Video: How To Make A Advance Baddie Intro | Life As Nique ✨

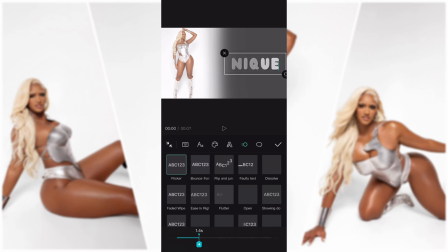And as y'all can see, I did it for about the same amount of seconds, so it flows in evenly with each other like that.
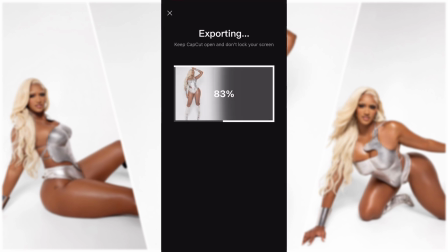So don't save it. I actually made a mistake. That's why you're going to see me like go back into it.
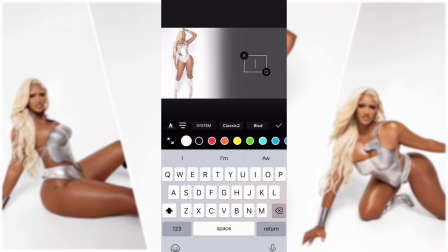I forgot to add some things. So I forgot to add the like, comment, and subscribe at the bottom,
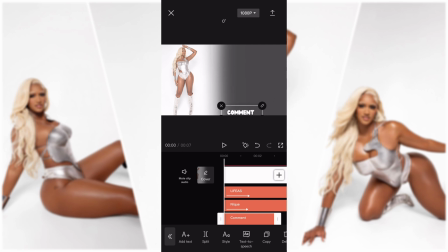which you're about to see me do right here. Like right there is where I put the like, subscribe, and all that good stuff.
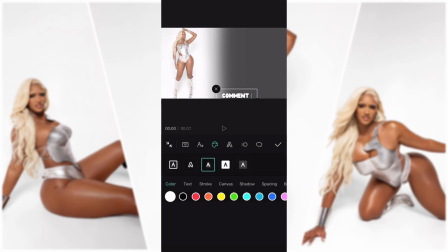Stretch it all the way out, and then we're gonna go back and change the color on it,
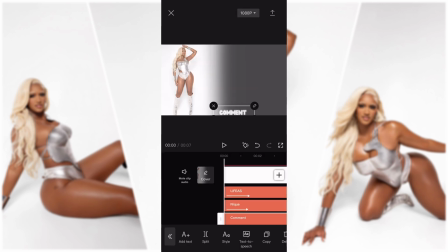because I want it to be like a glowy type of thing. This is me adding like and doing the same exact thing I did as before.
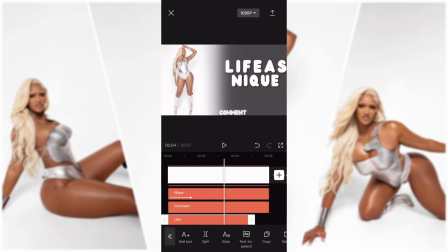And then I'm going to do the same thing with the word subscribe. Make sure you stretch it out.
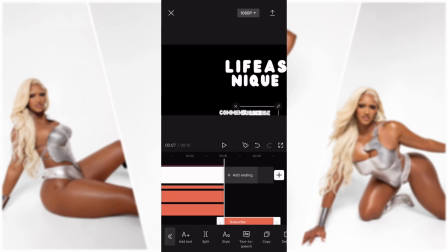And now I'm adding subscribe. And I didn't mean to do that.
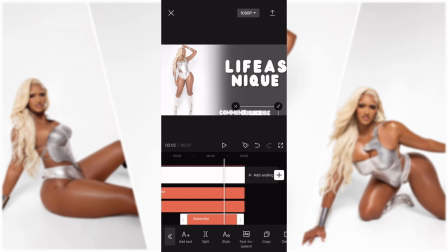So this is me just stretching it out, or we're trying to move it all the way to the beginning and then stretching it out, because it wouldn't allow me to stretch it out from where it was. So boom. Now we're going to go and we're going to size it and make everything fit, basically.
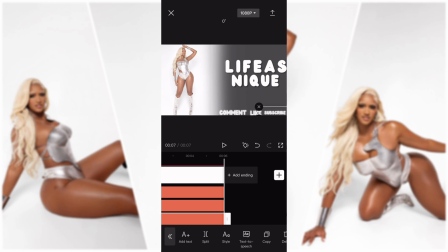Make it a little smaller. Because it wouldn't have been able to fit if I just left it that size. It wouldn't have been able to fit how I wanted it to fit if I left it that size. So boom. This is me trying to
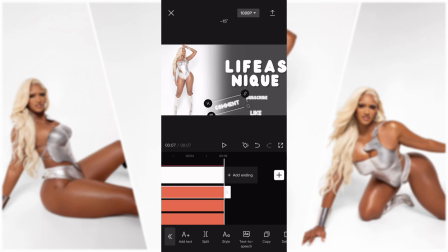move it without having it crooked, because as you can see, it says 1 and now it says 0. So boom. You want it to be just like that. Then we're going to do the same thing for like. You don't want it to be too small, even since it's already a small word.
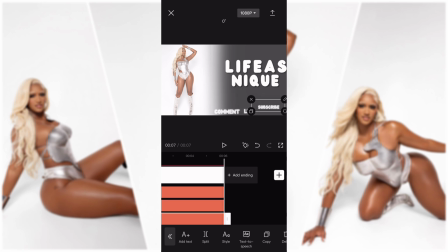And then boom. Now we're going to place the subscribe and make it a little bit bigger because it was too small. And boom. Now you're working with something. And now you can just place it and move it around like how you wanted to move it around.
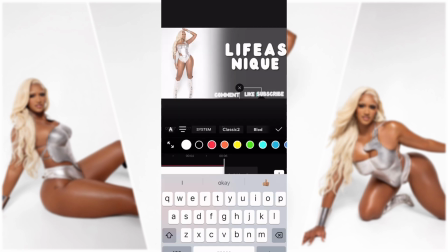Because as y'all can see, I felt like it was too
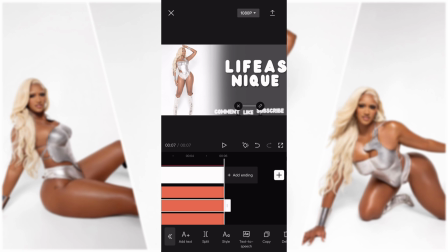close to each of them. And then I ended up pulling it down just a tad bit like that. And then once I did that, now,
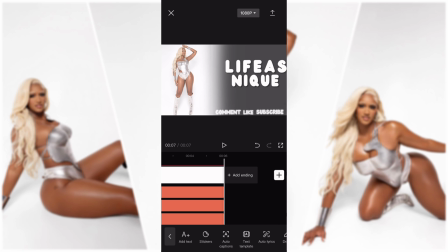if I stop, boom. All right.
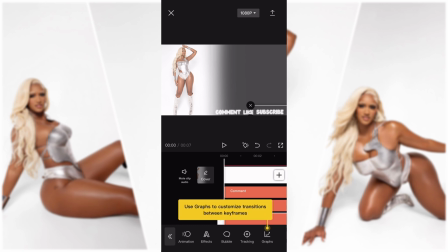So now this is me going through and adding animations. I
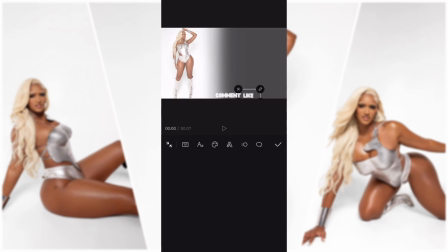just did fade in for all of them, and I did them for about 0.7 seconds.
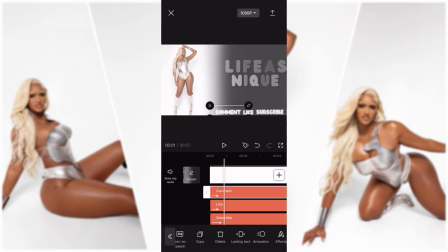So it all is in sync with each other like that. Boom.
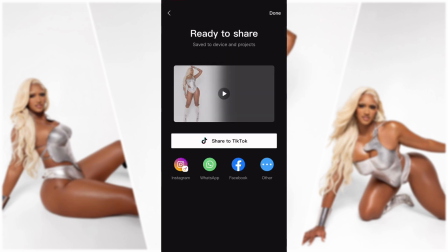Now you save it, and now you're gonna add the same exact video that you just saved, literally.
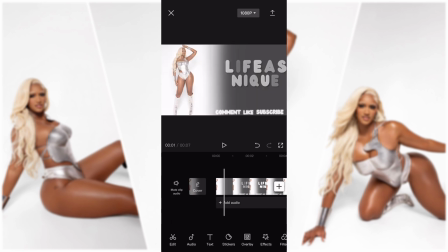And now we're going to delete the black video, and we're going to go straight into
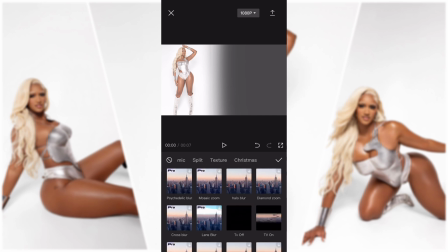effects, and we're going to go to celebrate,
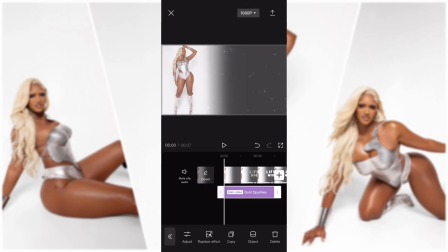and we're going to go to gold sparkles, and we're going to stretch it out.
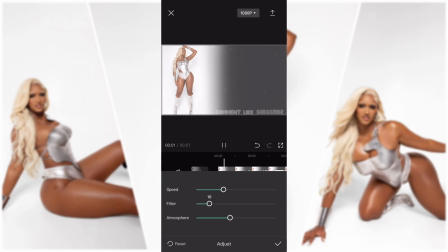And now we're going to go to the settings and just change them around a little bit. So As y'all can see, y'all don't see it as much, and that's kind of how I wanted it,
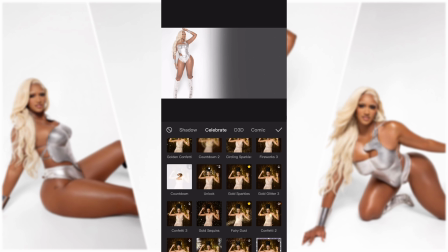because I didn't want it to be too bright, too much. And then we're gonna go back to celebrate, and we're gonna click gold confetti.
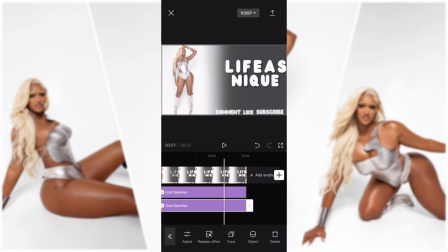Not gold confetti, we're gonna do gold sparkles again.
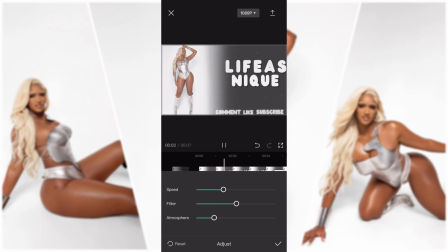So as y'all can see, I did one layer like very light, and then I did it like a little bit brighter.